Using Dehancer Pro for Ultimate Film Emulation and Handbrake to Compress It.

You know, what is the overall thematic theme we're trying to do before proceeding forward with the color? And in this particular film, The Redeemer, I wanted to craft a Western that strayed a bit from the typical Western conventions.
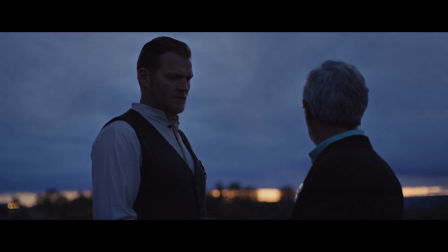(8:34)
I didn't want to go down the road of that typical sepia brown wash color palette.
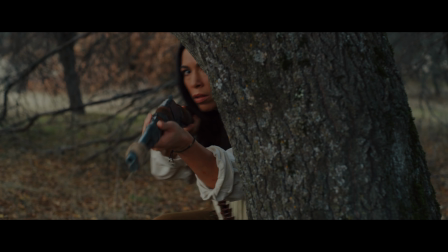(8:39)
I wanted something a little bit more graphic, a little bit more vivid, a little bit more saturated, and that has to do with the story that's being told. You've got these characters that are enduring a great deal of violence and tragedy, but their lives are juxtaposed against these beautiful landscapes.
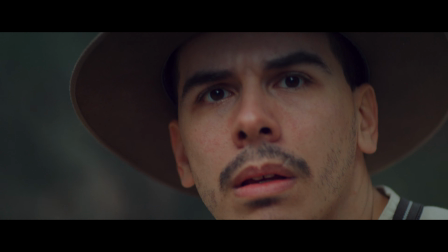(8:57)
And that kind of dichotomy was a huge part of the story.
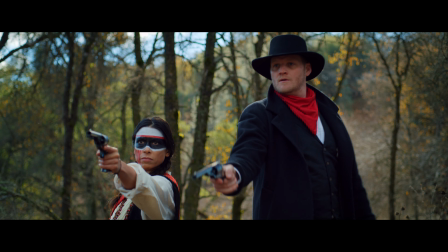(9:01)
So picking a film stock that inherently has saturated and vibrant colors was a bit of a no-brainer moving forward with that stock.
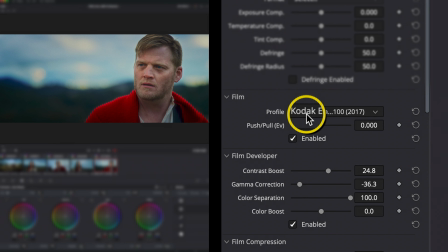(9:11)
That being said, it would be great moving forward with future versions of the software if the Dehancer team could at least group the black and white and color profiles into their own categories, so we can have an idea of what's what without it seeming like a lotto process in selecting a film profile.
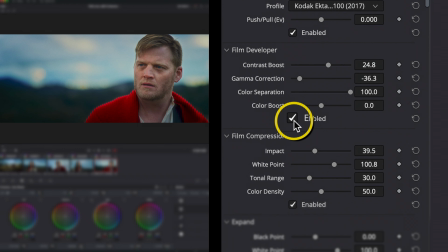(9:27)
Film developer and film compression tools are all helping to enhance the Dehancer grade.
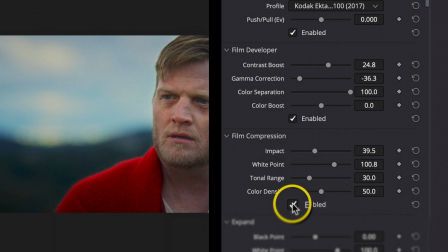(9:33)
Film compression in particular is a handy one. It kind of helps wrangle these highlights and takes them out of a digital space and gives them a more filmic analog feel.
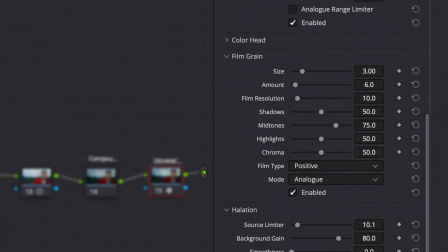(9:44)
Now, these last three are the real fun ones. It's got all the controls you would come to expect with film grain emulation in terms of the size of the grain,
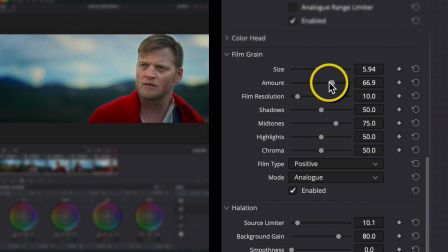(9:54)
the amount of the grain, and also comes with a film resolution slider so that you can essentially affect the softness of the image. And I don't just mean blurring the image. This is much more like applying a film softness to enhance the sharper edges of digital videography.
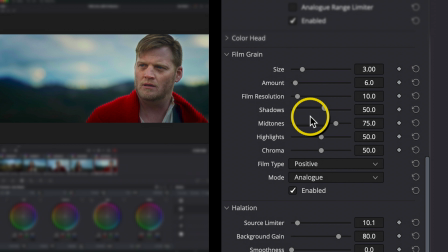(10:11)
There's also the ability to affect grain in the shadows, mids, highlights, and chroma channels. Now by default, the plugin places the film type value as negative, which creates grain that is more pronounced in the highlights. For this look, however, I prefer to go with positive,
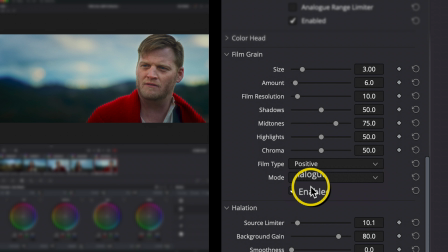(10:29)
which produces a softer grain that I just prefer more for this particular film's aesthetic. Mode is interesting, as it helps dictate what type of hardware processing under the hood Dehancer will do for the grain.
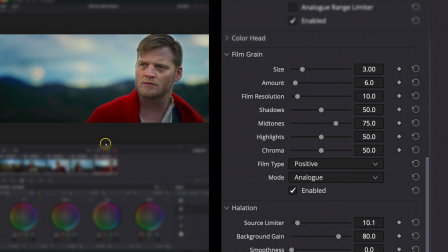(10:42)
Analog, the default, requires more processing power, but will result in lifelike emulation.
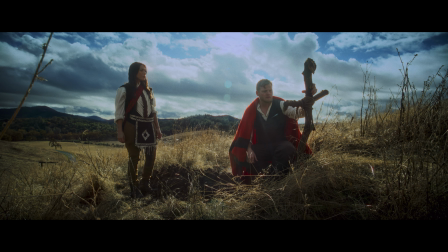(10:50)
Now I'm on a system that can handle Dehancer on native 8K red footage with no problems.
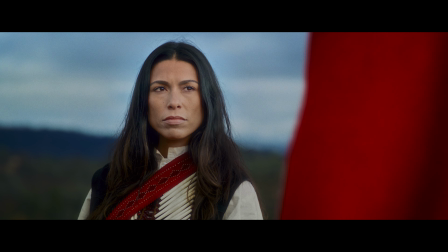(10:55)
It's pretty beefy, though I am playing this back at 4K scope and not true 8K here.
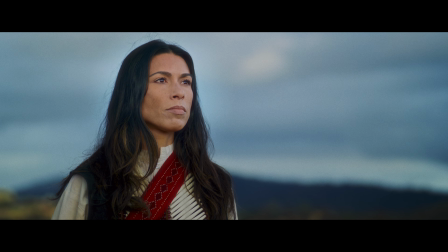(11:00)
So keep in mind your mileage may vary depending on what kind of system you're on.
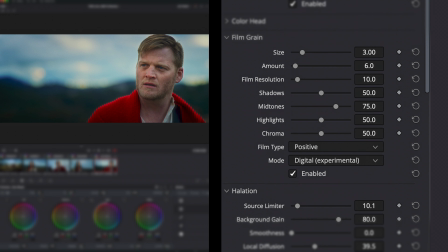(11:06)
We have another option here called Digital Experimental, which according to the Dehancer site is meant to help counter compression of grain you may face when uploading to the web by generating a more simplified grain within the plugin.
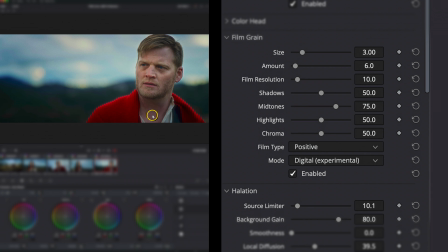(11:20)
Now, I have not tested this, but we will come back to this topic of web compression a little later. The next section here that I really love is halation. Now again, there's tons of sources you can look up to fully understand what is going on with halation and why it happens when shooting on film.
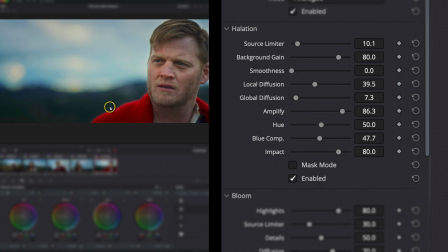(11:39)
But essentially, it's a red orangish glow or halo that appears around the edges of
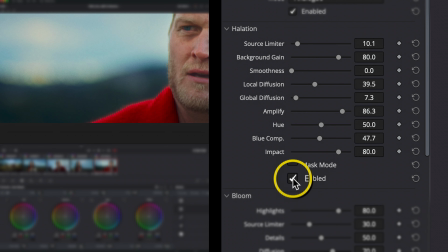(11:45)
overexposed areas and is really noticeable on reds around the midtone area.
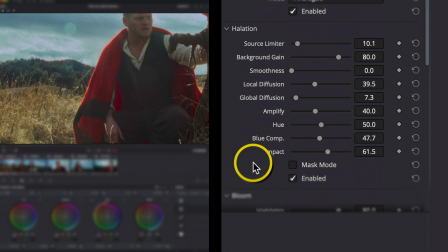(11:50)
For this film, the color red is a huge part of its production design. A lot of characters have red accents as a part of their wardrobe, so the halation effect really helps create this nice soft glow and just gives the image a wonderful texture.
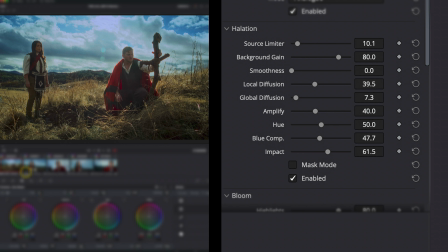(12:05)
Now you do have to be careful with halation.
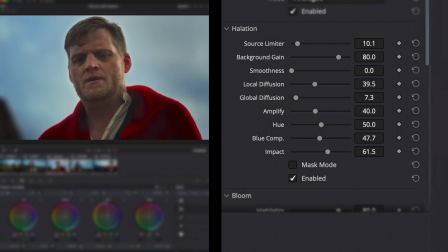(12:07)
Since it affects reds in the midtone range, this does mean it can affect skin tones and leave an undesirable effect.